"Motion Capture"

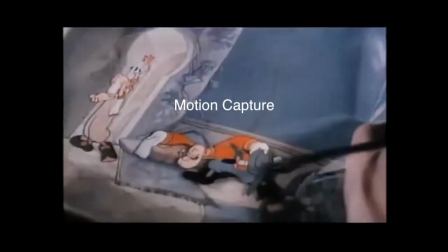0s
The idea of motion capture and covering real footage with fictional imagery can be attributed to the animator Max Fleischer in the year 1919,
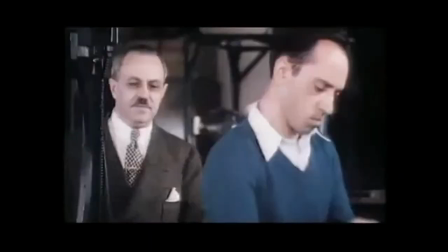8s
who created rotoscoping. He would take a pre-recorded or an unmoving drawn environment and put a drawn character that can interact with the background.
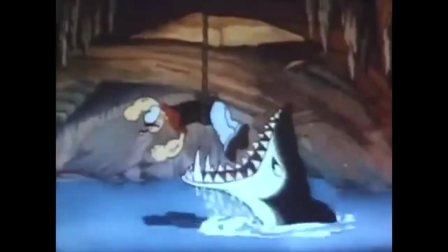15s
These interactions are created by drawing a character in different positions in every frame, simulating movement.
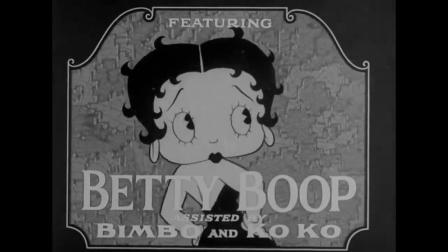21s
This rotoscoping was used to create early cartoons like Popeye, Betty Boop, and occasionally Mickey Mouse.
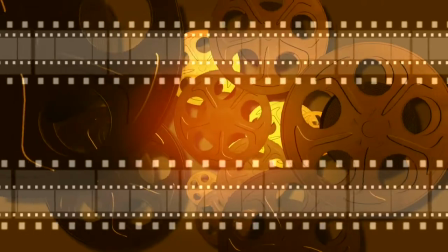28s
After cartoons came rotoscoping's usage in movies. The first movie-length rotoscoped cartoon was Snow White and the Seven Dwarfs.
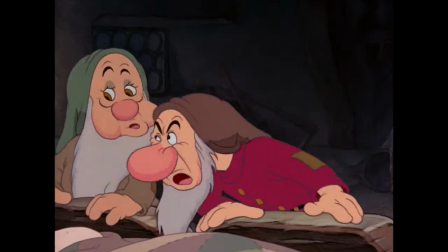35s
When it was shown to be commercially successful, it had its popularity seep into the world of live action.
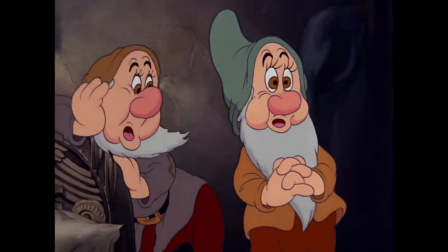40s
One of the earliest uses of rotoscoping in feature films was Alfred Hitchcock's The Birds,
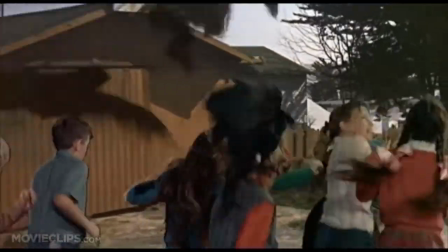45s
which used animated birds moving frame by frame to simulate them attacking the characters on screen.
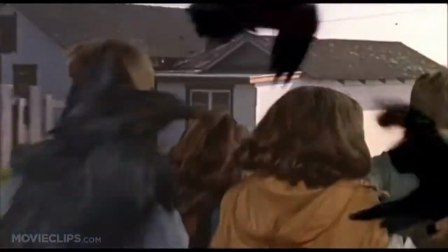51s
After The Birds came one of the most popular examples of rotoscoping ever made, the lightsaber.
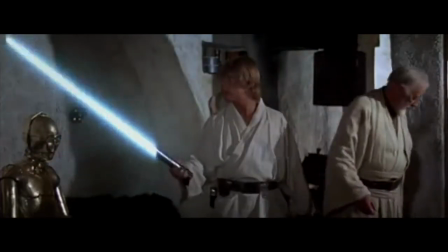57s
In the Star Wars original trilogy, the source of the lightsaber was animated over the real-world hilt, creating a mind-blowing effect for the audience.
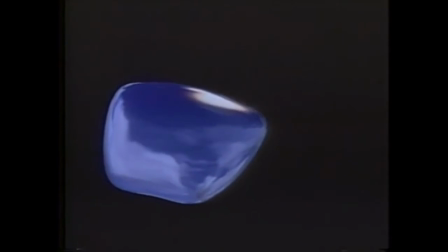65s
After the release of the original trilogy, the world became obsessed with the way effects could be brought on screen from rotoscoping and computers alike.
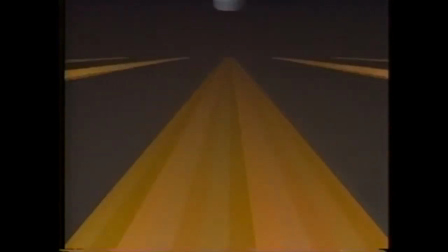73s
Luckily, in the 1980s, we were now able to track the flexing and extension of the limbs through an invention called the potentiometer.
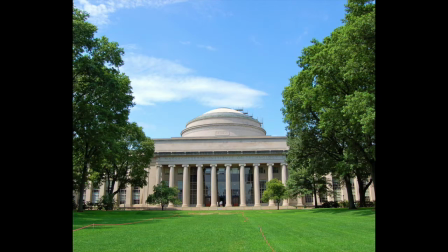80s
The potentiometer was used by the Massachusetts Institute of Technology to
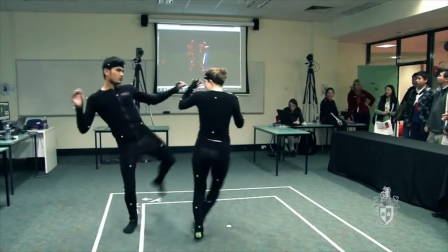86s
develop a more complicated system using LED lights and cameras designed to track and record one's movement.
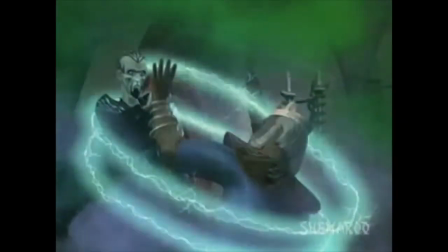92s
Over the years, motion capture mostly fizzled out until its rediscovering in the late 90s.
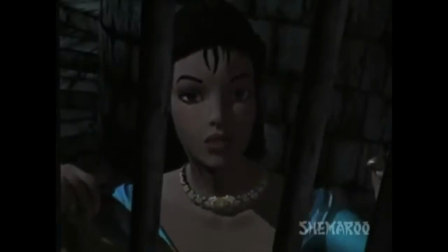97s
The film Sinbad, The Veil of Mist, while a commercial failure, was the first animated movie to mostly use motion capture for its characters.
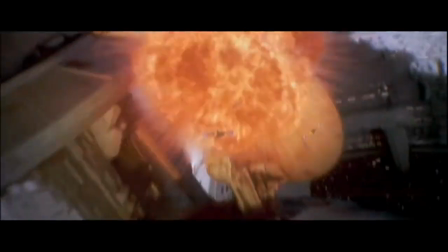105s
An infamous step in live-action motion capture was the inclusion of Jar Jar Binks in 1999's Star Wars The Phantom Menace.
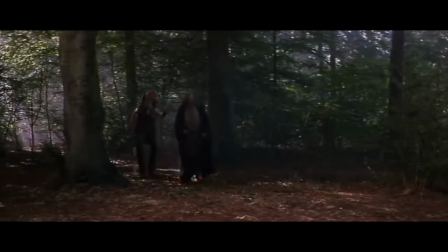112s
While the character might not have been received well, it was the beginning of an era of fully digital main characters.
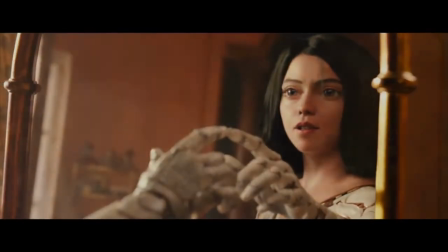119s
While the quality of digital main characters has increased, the overall premise has stayed the same.
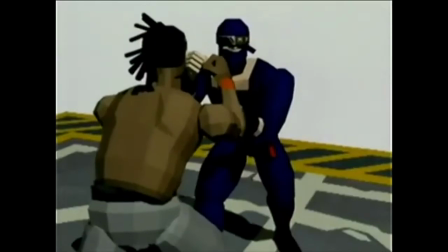125s
The same cannot be said in the world of video games. Starting with 1994's Virtua Fighter 2,
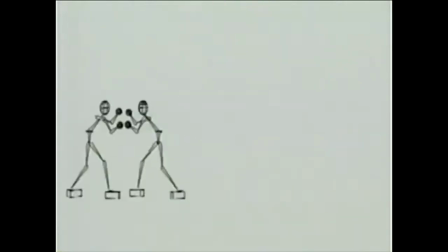131s
motion capture slowly transformed from a way to assist developers and animators to becoming its own art form.
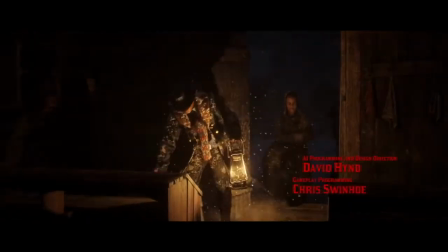138s
Due to the technology developing alongside computers and programming, they have both improved together in many ways.
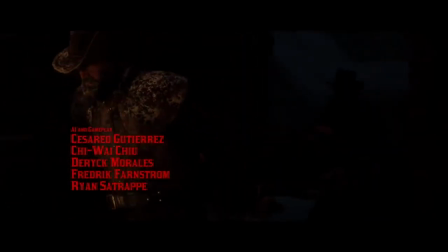144s
In the past, things like having many characters on screen was next to impossible due to hardware limitations.
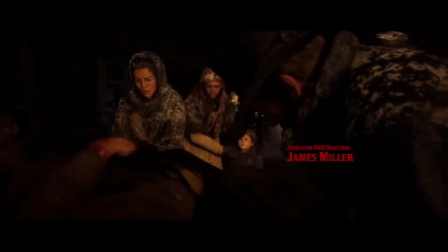150s
But in the modern world, we have found ways to overcome these challenges, making the displaying of multiple performance artists on screen the new norm.
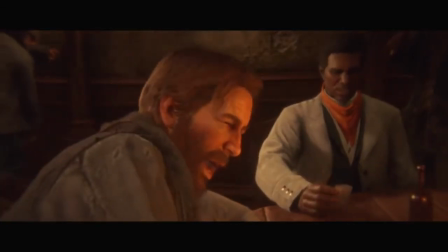157s
Newer facial capture can even show wrinkles and detect the slightest movements in an actor's face, letting the players understand body language and emotion.
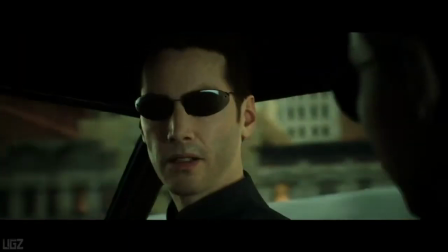165s
As motion capture improves, it should become more realistic and indistinguishable from real movement.
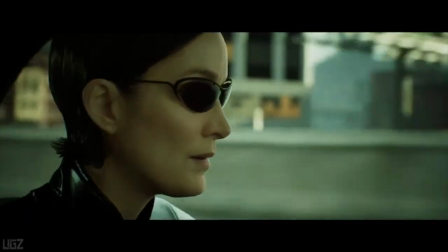171s
But until then, we can only work on making what seems fake, real.